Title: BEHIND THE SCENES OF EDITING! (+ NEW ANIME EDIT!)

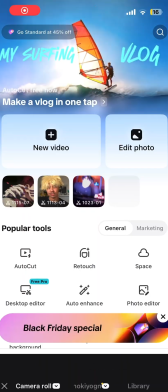(0:00)
Hello everybody, I am Asher, or Ash, whatever you want to call me,
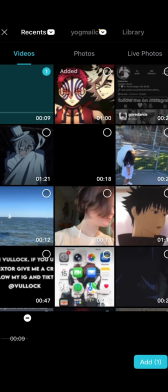(0:04)
and I make anime edits of specific characters that I either really like or just want to make an edit of.
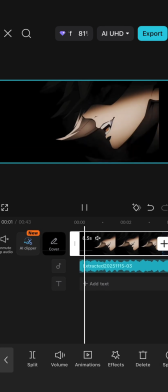(0:10)
And today I wanted to show a sneak peek behind the process of making the little edits that you see.
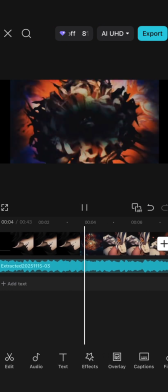(0:16)
And I'm not going to gatekeep anything, I'm not going to hide anything and make it look like I did a bunch of hard work.
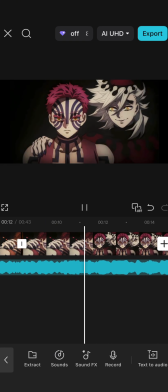(0:22)
This is exactly what goes on. It can take anywhere from 20 minutes to an hour and a half.
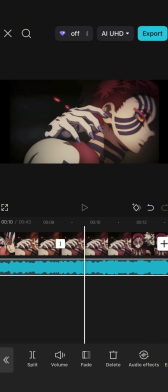(0:27)
It really depends on the clips, the duration of the video, and how long the transitions take to match up. So I won't make you guys sit through all of this, but right now, this was the beginning.
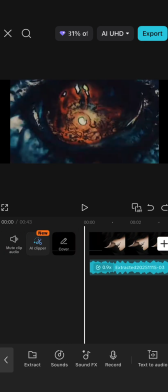(0:39)
I was organizing all the clips, timing up the song with the beat drop and all that.
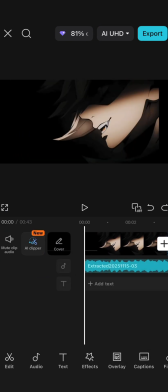(0:44)
This is the very first step once I get Twister clips and the audio that I do want to use for the character.
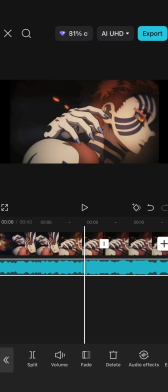(0:50)
So now I'm going to speed up this process because right here I think it takes at least 10 minutes, so let's speed it up.
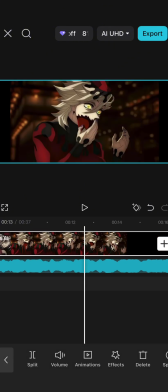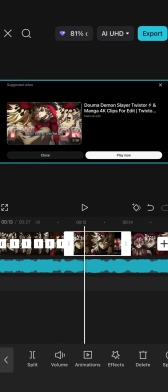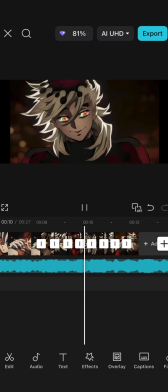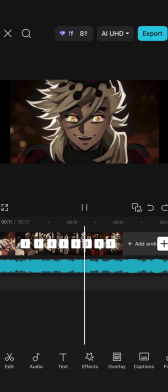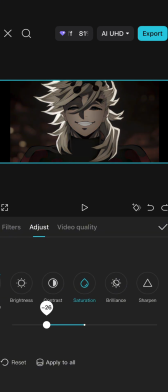(1:18)
So now here I'm adding my little coloring, bringing down the saturation a little bit, and adding highlights because it just makes it look good.
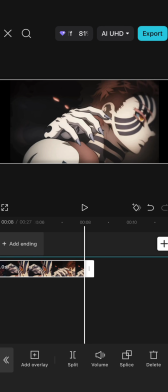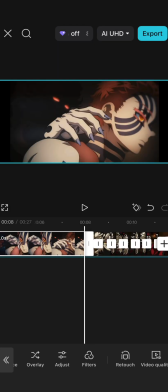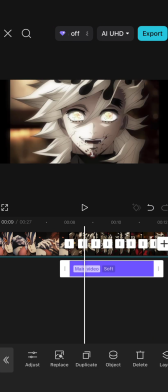(1:37)
And now I'm going to add a soft filter to kind of soften up the clips and not make them look so sharp and kind of dreamy.
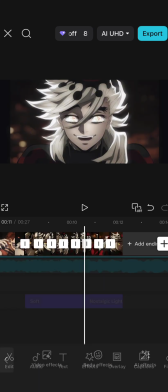(1:45)
I don't really know. This is usually what I add for almost every edit that I do. I wouldn't really call it my own coloring.
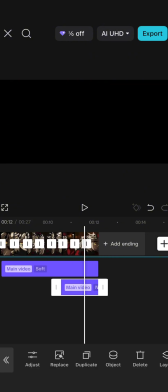(1:51)
It's more of just edit, I guess, or some sort of whatever.
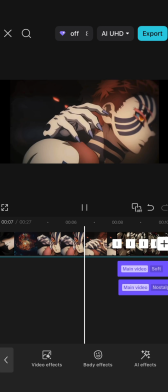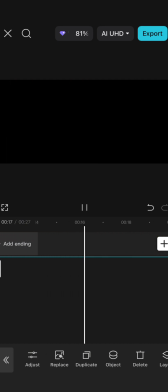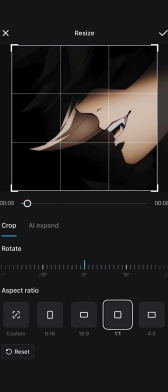(2:05)
And I realized I forgot to crop the video, which I should have done in the first place,
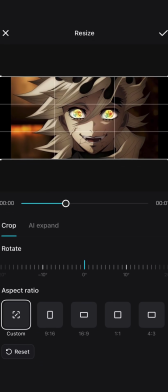(2:10)
but now I'm just here clipping the clips to make them look like that square kind of shape.
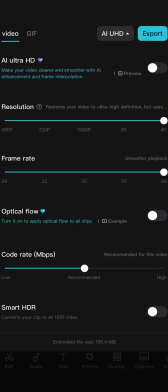(2:18)
So now I'm going to turn up the resolution and optical flow and frame rate all the way up as much as I can without paying.
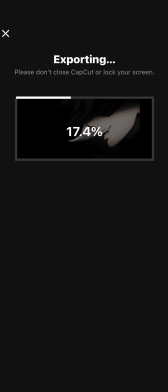(2:24)
And then I'm going to export it, and now we're going to move on to the app called Blurr, which is used for iOS devices only.
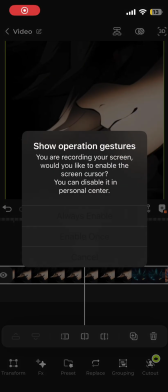(2:30)
So now once I get here, this is probably the hardest part,
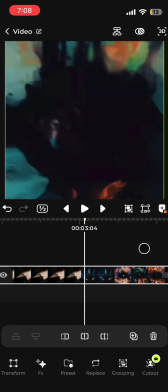(2:34)
is splitting up the clips and now working with the transitions, which I will speed up a bunch because I'm no kidding.
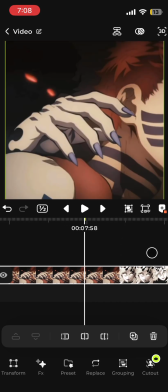(2:41)
The total of the footage took almost 20 minutes of just constant struggle.
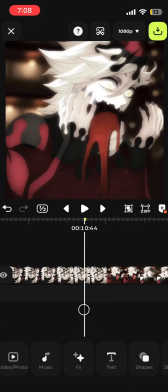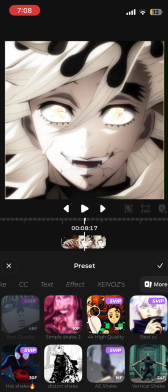(2:52)
So now I'm going to add a y-axis transition to all the clips to kind of help give it that
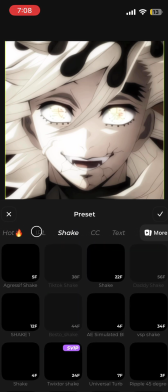(2:58)
shake and that smooth transition before I move on to the actual transition parts.
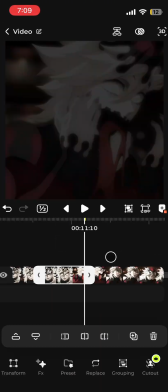(3:07)
And here's a little playthrough of the progress so far.
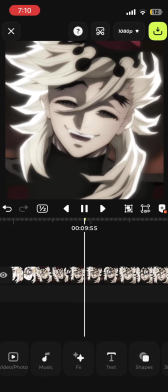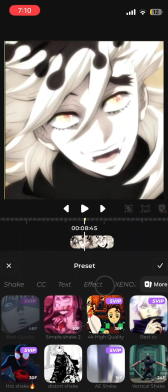(3:16)
Very, very simple so far, but now here comes the struggle.
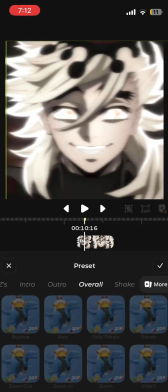(3:20)
This was probably the hardest part of making the edit because of the struggle.
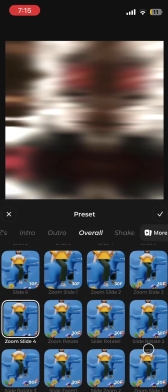(3:25)
After this, I let my phone charge for a little bit and also take a break, so now moving on to the next clips.
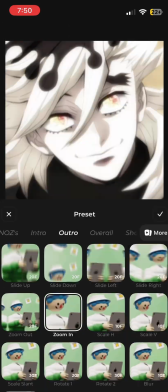(3:31)
And after 15 minutes of constant struggle trying to put this together, this was the final result.
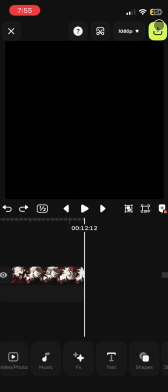(3:41)
So after that,
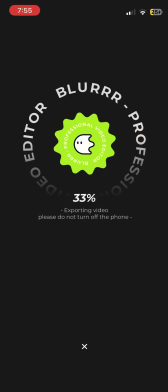(3:42)
I exported the video and went back to Capcut to just add my watermark and also to double the clip to finish off the audio.
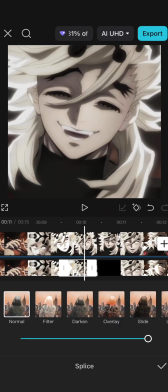(3:54)
After looking over the video and kind of realizing how plain it was, I decided to add a ghost overlay with a saturation thing as well.
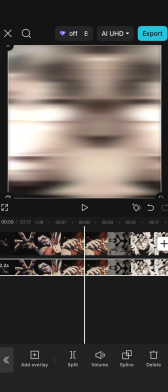(4:03)
Then exported it and now decided to finish it off.